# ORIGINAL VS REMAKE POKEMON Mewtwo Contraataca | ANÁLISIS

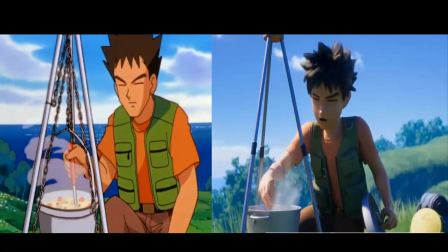4:04 O sea, 20 años de avances tecnológicos y tienes a tus personajes comiendo humo por no ser capaces de renderizar un miserable caldito.
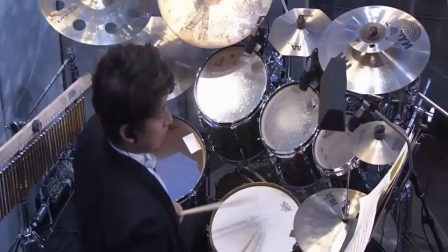4:14 Bueno, el apartado de música será cortito, ya que yo no sé una miércoles de música.
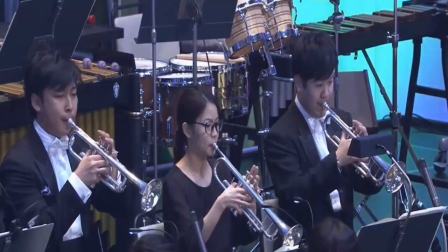4:19 Perdóname, Jaimito. Y además que no escuché absolutamente ninguna canción memorable en el remake.
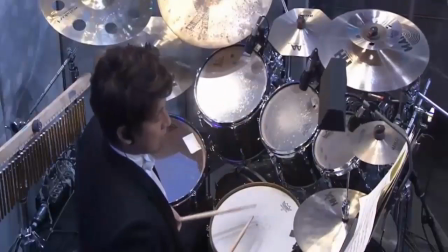4:24 Tanto así que solo me percaté de su banda sonora en la escena final. Sí, tengo muchos problemas con esa última escena.
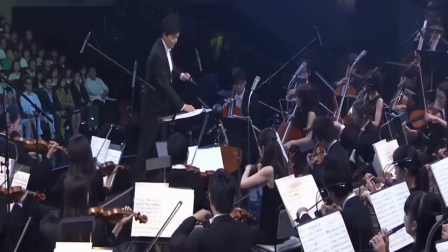4:32 La música fue bastante En cambio la musiquilla en la Poké original, ¡mua!, una delicia.
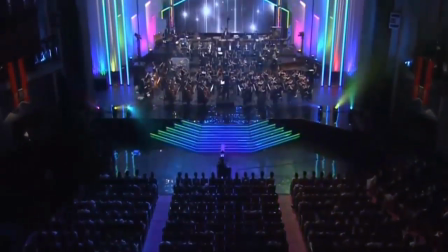4:38 Aquí está gana por paliza. Y me tendrán que creer a mí o compararla por ustedes mismos, ya que ni en broma pongo su banda sonora,
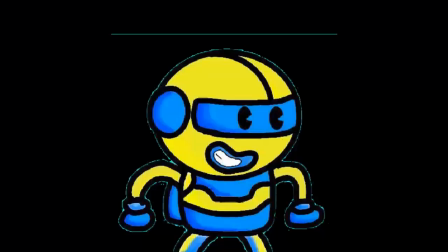4:45 sino YouTube me va a meter tan fuerte el copy que me va a hacer un hijo. Ahora llegamos al apartado que todos esperan, escena por escena.
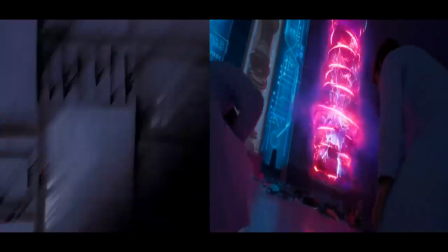4:54 comenzando con la introducción e historia de origen de Mewtwo. Lo siguiente les va a perforar la nostalgia, pero la propuesta de remake es mejor que la original.
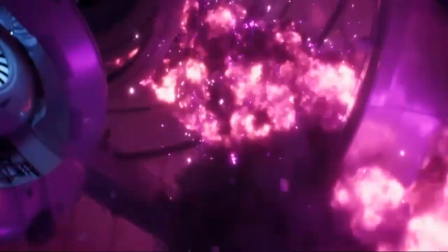5:02 Esto principalmente porque le da más tiempo de desarrollo a nuestro antagonista.
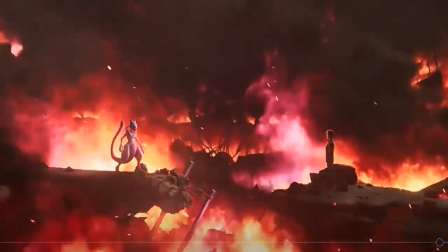5:07 Tampoco es tanto el tiempo más, son alrededor de 4 minutos, pero sirve para adentrarnos un poco más en su psique. Sigue teniendo la misma crisis existencial de ¿cuál es mi propósito?
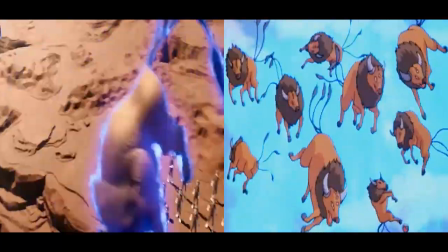5:19 ¿De dónde vengo? ¿Para dónde voy? ¿Cuál es el sentido de la vida? ¿Debería empezar mi proyecto de instrumentalización humana?
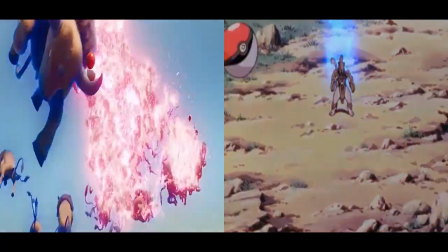5:26 Pero aquí lo hace de una manera y un tono mucho más caballesco, depresivesco.
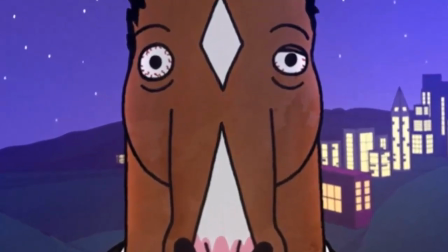5:30 Bienvenido al mundo adulto, Mewtwo. Por eso hay que disfrutar la vida mientras somos Mew.
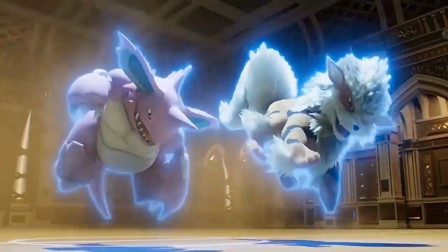5:35 De hecho, el factor tiempo es un factor muy importante durante toda la película, ya que el remake dura 1 hora y media en comparación a la 1 hora con 10 minutos de la original.
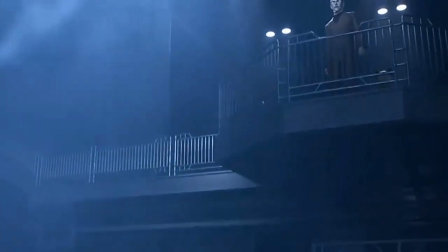5:44 Así que, por obvias razones, todas las escenas son más extensas.
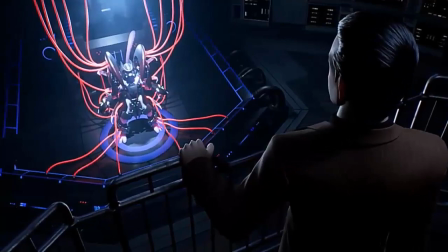5:47 Aunque no quiere decir que esto sea bueno de por sí, porque a veces solo las podrían estirar por estirar sin ningún valor agregado más.
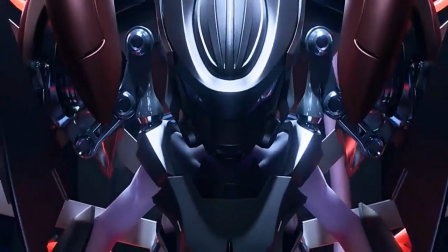5:56 Esto lo iremos viendo más adelante, pero tengan en cuenta el factor tiempo, ya que lo repetiré varias veces.
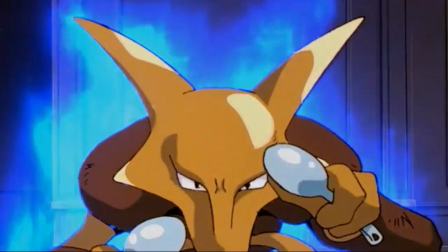6:02 En donde sí el remake la rec es que durante el entrenamiento de Mewtwo no incluyeron la escena de Alakazam.
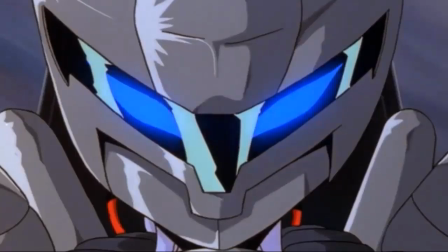6:09 ¡Viejo! ¡Era un clásico! ¿Acaso se necesita mucha tecnología para doblar 2 cucharitas?
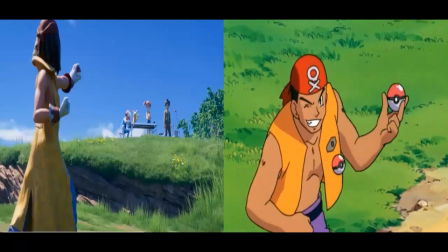6:15 La escena clásica introductoria del combate de Ash es prácticamente la misma, excepto por el caldo.
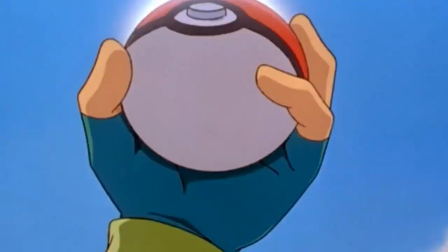6:20 No diría que la escena del remake es mala, simplemente es un estilo diferente. Pero aquí empieza el problema de que los planos son demasiado aburridos para un combate.
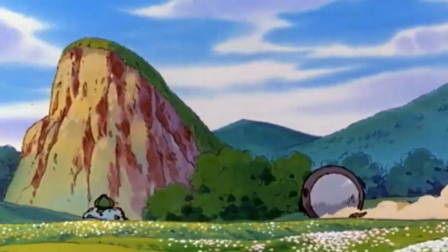6:29 No entiendo cómo una animación 2D de hace 20 años puede ser superior, teniendo en cuenta que la animación 3D,
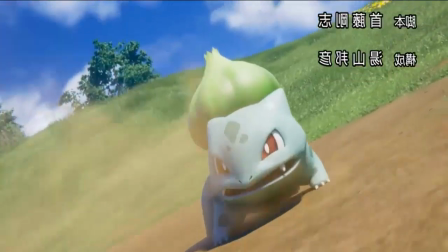6:35 corríjanme si me equivoco, los poco expertos en animación, pero estos tienen más libertad para mover la cámara en una misma escena,
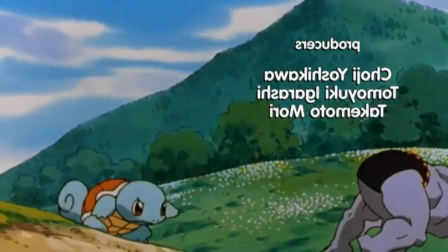6:42 ya que está todo el ambiente hecho, por decirlo así.
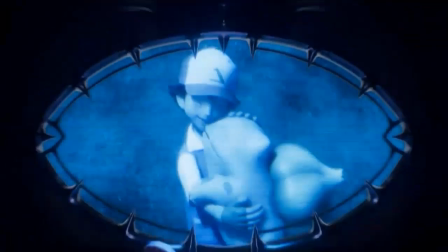6:45 Un detalle curioso es que en el remake revelan de inmediato que es Mewtwo quien está vigilando a Ash durante la pelea, así como teniendo miedo que alguien no entienda.
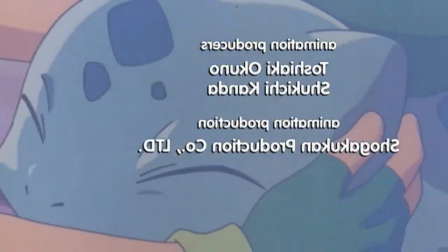6:54 Viejo, esta es una de las cosas que no me gusta de las obras comerciales actuales.
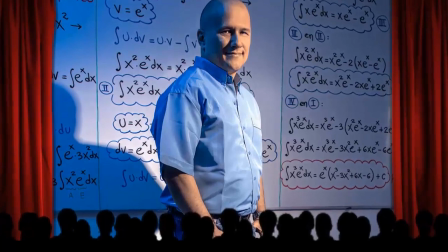6:58 Nada puede ser sutil, todo tiene que ser ultra explícito, hasta en nimiedades como esta.
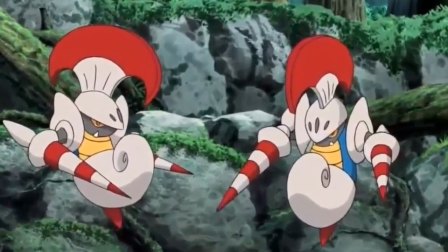7:05 ¿Acaso al cine le falta el Dark Souls de las películas? Llegamos a la escena de la tormenta.
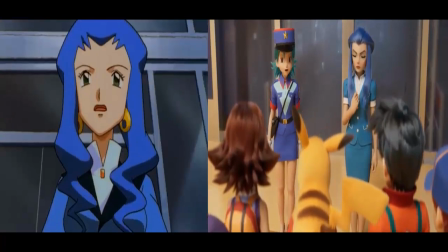7:11 ¿Recuerdan a la capitana del puerto quien relataba la leyenda de la feroz tormenta que aniquiló a todo el mundo en el
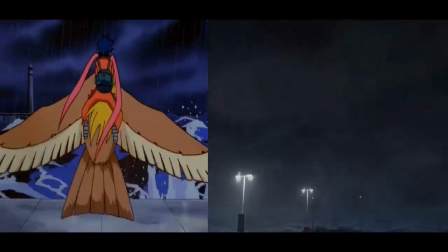7:17 puerto hace miles de años y que solo las lágrimas de los Pokémon pudo restaurar la vida de los humanos caídos?
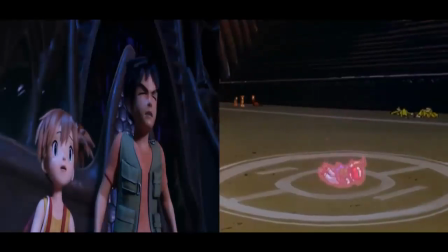7:23 Leyenda que daba contexto y anticipaba la escena final del resucitamiento del Mostaza.
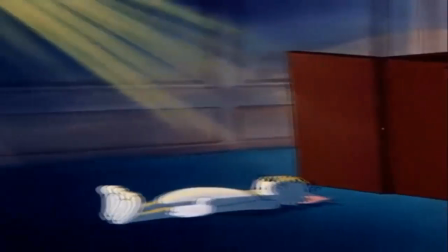7:29 Bueno, pues puff, aquí se fue. ¿Por qué? No sé. Nuevamente será porque no confían que la gente pueda hacer la relación,
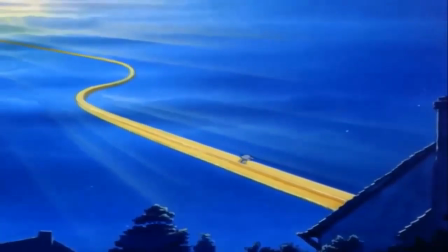7:36 o tal vez porque no querían dejar de manera explícita que el Ash se nos iba con Arceus en la escena final, y que las lágrimas no lo revivirían,
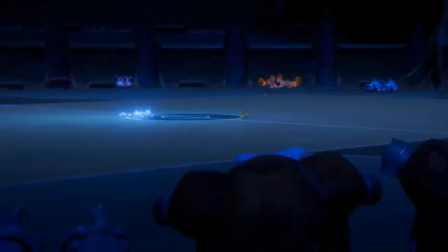7:44 sino que lo despertarían de su coma de piedra. Esto hace que la escena final de las lagrimitas salga de la nada en el remake, y le quita todo lo épico legendario.
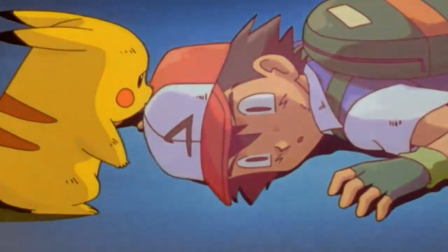7:53 Aquí la original gana por goleada de Cinderace.
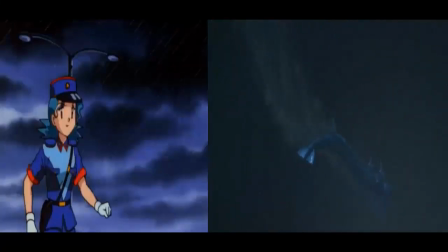7:56 Sin embargo, en la escena del océano, en mi humilde opinión, y con el permiso de su nostalgia, gana el remake.
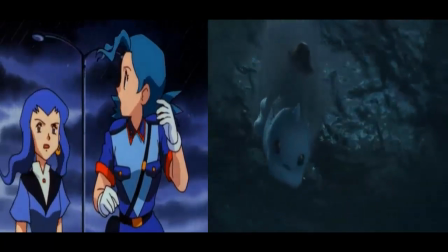8:02 Se ve mucho más épico y nuevamente es más extensa, por lo que transmite un sentimiento más de intensidad.